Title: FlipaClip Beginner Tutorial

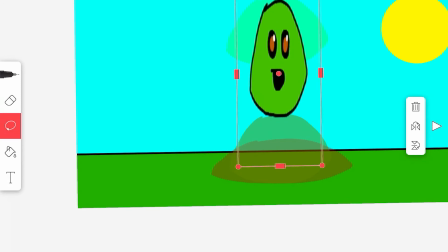[8:21]
Okay, so we're going to put this right here, and then
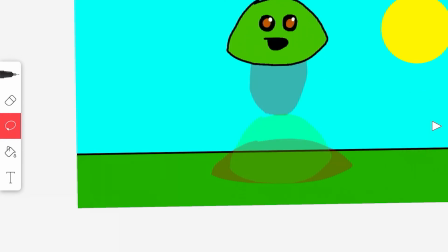[8:26]
we're going to put one more in between right here. This one is going to be also a frame where he's going fast.
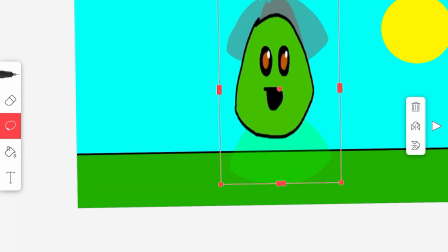[8:40]
We can't just copy and paste this because you can't do that. In order to copy and paste, all you have to do is tap on this, or tap and hold.
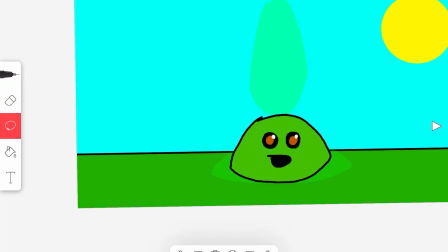[8:51]
Tap these two pieces of paper. This is how you copy. And then you tap this clipboard right here to paste. We're going to copy and paste this one.
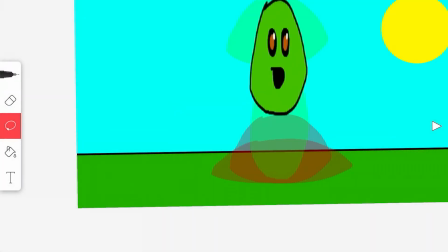[9:02]
We're going to paste it over here. And we're going to have it squashed down because it's taking the impact.
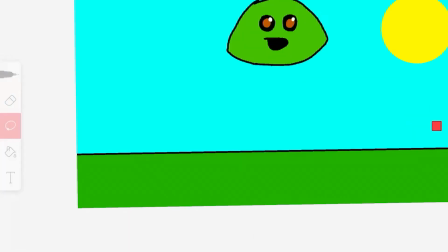[9:11]
Now, you can tell what it's doing, but you need some more emphasis.
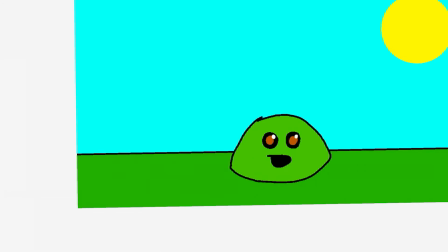[9:17]
First, we're going to add some still frames where it's just standing still, so people know that it's doing one jump at a time and not bouncing. Now, we're going to add some breakdowns.
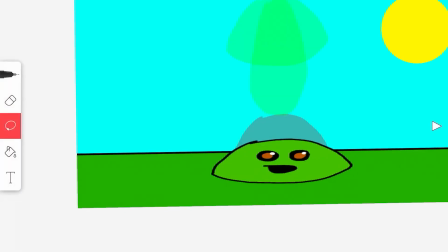[9:36]
This is just adding one frame in between each frame. So we're going to take this. This is what we're going to be copying and pasting for the rest of the time. And we're going to put this right here.
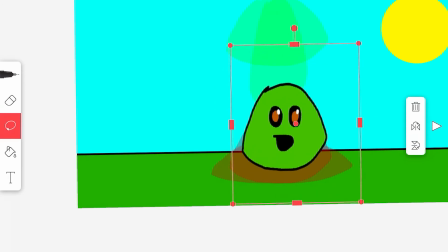[9:50]
There's this thing called ease in and ease out. where in between spaces, you change the spacing. So for example, when you're easing in, it's going to go slow, slow, and steadily pick up the pace. Like when you're running, you have to accelerate before you're at full speed.
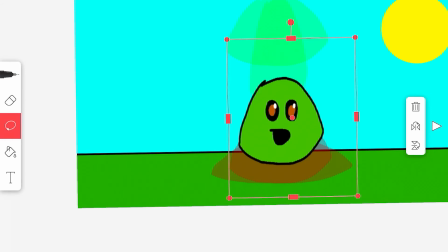[10:09]
And then when you stop, you can't just abruptly stop because that looks like you're getting hit by a wall. Instead, you have to slowly stop. Alright, now we're going to add a little bit of a breakdown right here.
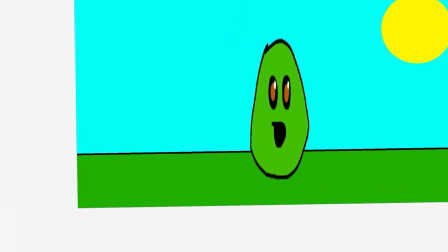[10:29]
We're going to make this a bit thinner because it's not supposed to be that thick.
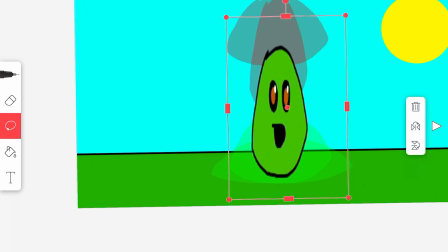[10:34]
And then I'm going to add a breakdown here in between these two frames.
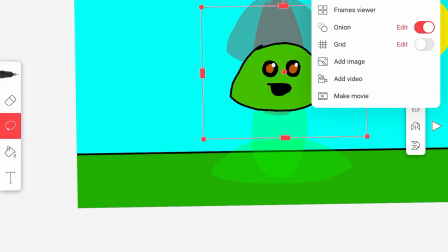[10:43]
By the way you can see the different frames is onion skin. If you tap on edit, you can use these.
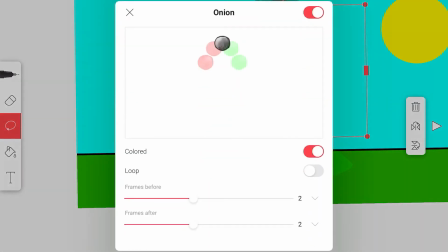[10:50]
I have 2 frames before and 2 frames after. You can change it from 1 to 5.
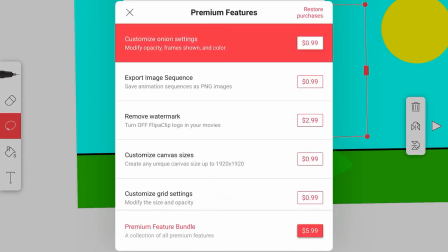[10:56]
Now I'm using the premium version, and I'm not sure if you can do this on the regular version.
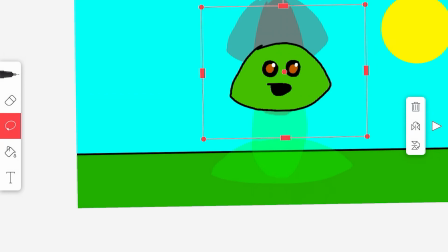[11:04]
Alright. Now I'm going to move this right here closer to this because of ease in and ease out. There are some times that you don't want to use ease in and ease out.
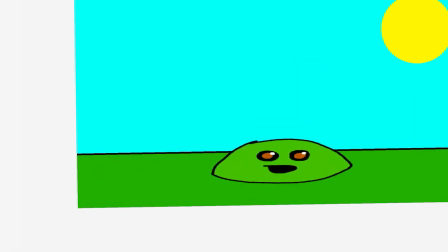[11:17]
Like for example, right here when you abruptly stops, if it's an abrupt stop, you're not going to ease in and ease out. It's just going to go straight there, like splat. But when he's going to the top, you do want to use ease in and ease out.
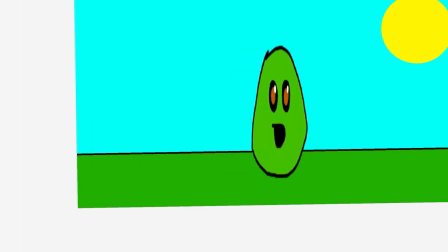[11:33]
And when he's falling, you do want to use ease in and ease out. Alright, now we have basic breakdowns.
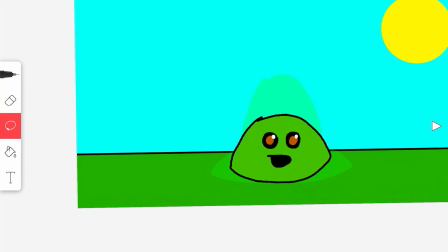[11:40]
Now we just need to add in-betweens. In-betweens are pretty much just drawing in between the frames, as the name suggests. So we're going to go ahead and distort this.
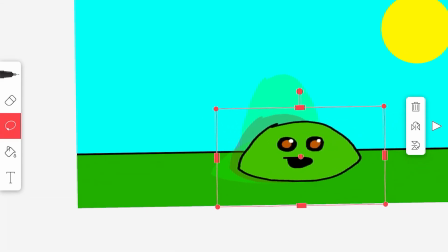[11:54]
You can use the onion skins to in between the frames. However, this isn't always what you should do, because it could look inorganic if you do this. This is just what I'm going to do for this, because it's supposed to be quick.
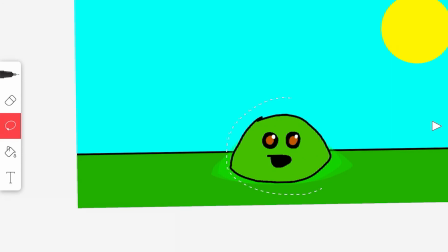[12:08]
I'm going to do the same thing with this one, but it needs to be in between the first 2 because of ease in and ease out. Perfect.
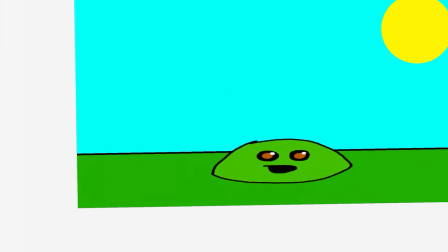[12:19]
Now, it's not going to have that much ease when he first takes off the ground, but we do need to add one little frame right here, or else it's going to look like he has insane jumping explosiveness, which is a blob, and he most likely doesn't have that much explosive force.
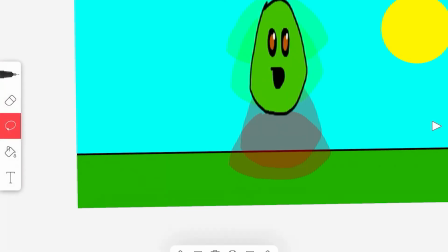[12:38]
Now, since we're at the top, we're going to do some more easing. We're going to distort this. Actually, what we should do is you can do the thing where if you circle the objects and then tap copy up here,
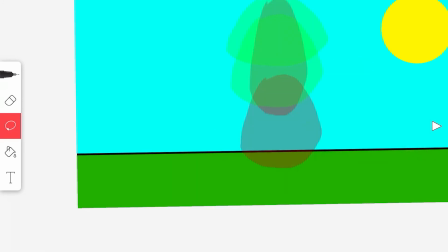[12:57]
now you can go to another frame and you can paste it in this frame. It's pretty handy.
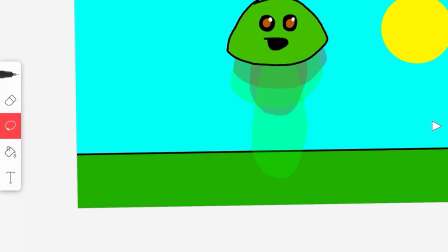[13:06]
Now it's going to start falling. We can go ahead and copy this frame and paste it here,
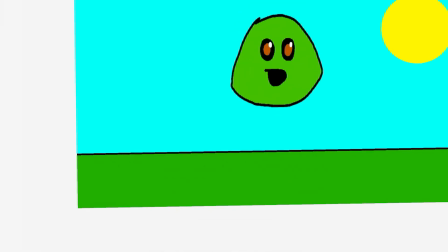[13:13]
and then it's going to fall, splat, and then we just need to have a couple of in-betweens as it goes up.
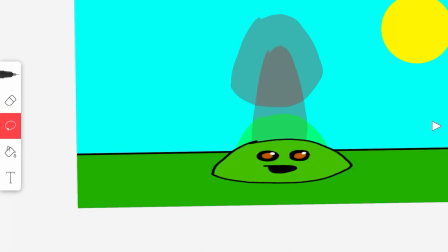[13:23]
So we're going to copy this frame and paste it. As for it not to be that distorted, even though it's going to be a bit distorted, we're going to draw directly in between them.
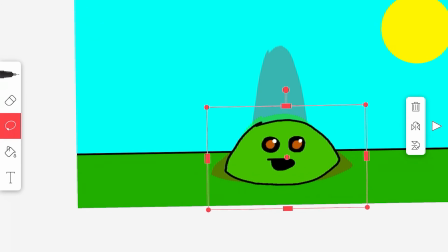[13:36]
We're going to distort it so it's directly in between them. You can always draw each of these frames by hand, which makes it a bit more elusive. And it's better if you want to have like more, I don't know how to say it, but like more flexibility in your thing versus it being rigid.
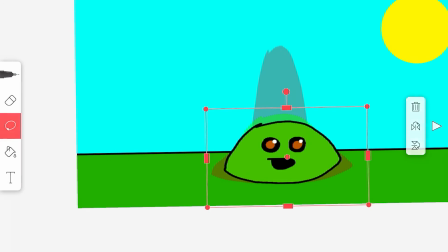[13:55]
And for example, if we did draw every frame,
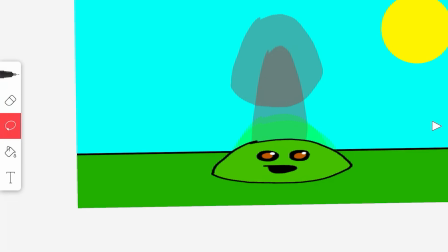[13:59]
we could do a thing where we have the ends of the blob go up when it hits the ground. That way, you can see that it's a blob more. And then we're going to put one more frame in between these two.
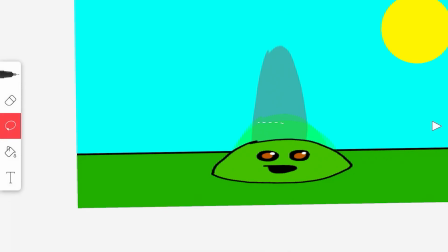[14:21]
And then we'll be about finished.
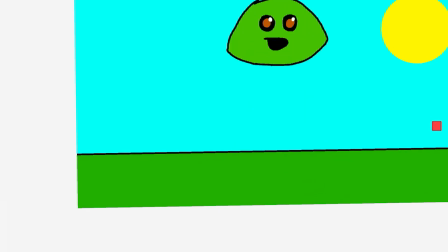[14:26]
And there we go. We have a quick little animation. Now that's it for this tutorial. This is just a tutorial for beginners. If you want me to do more tutorials, let me know in the comments, and I'll see you all later.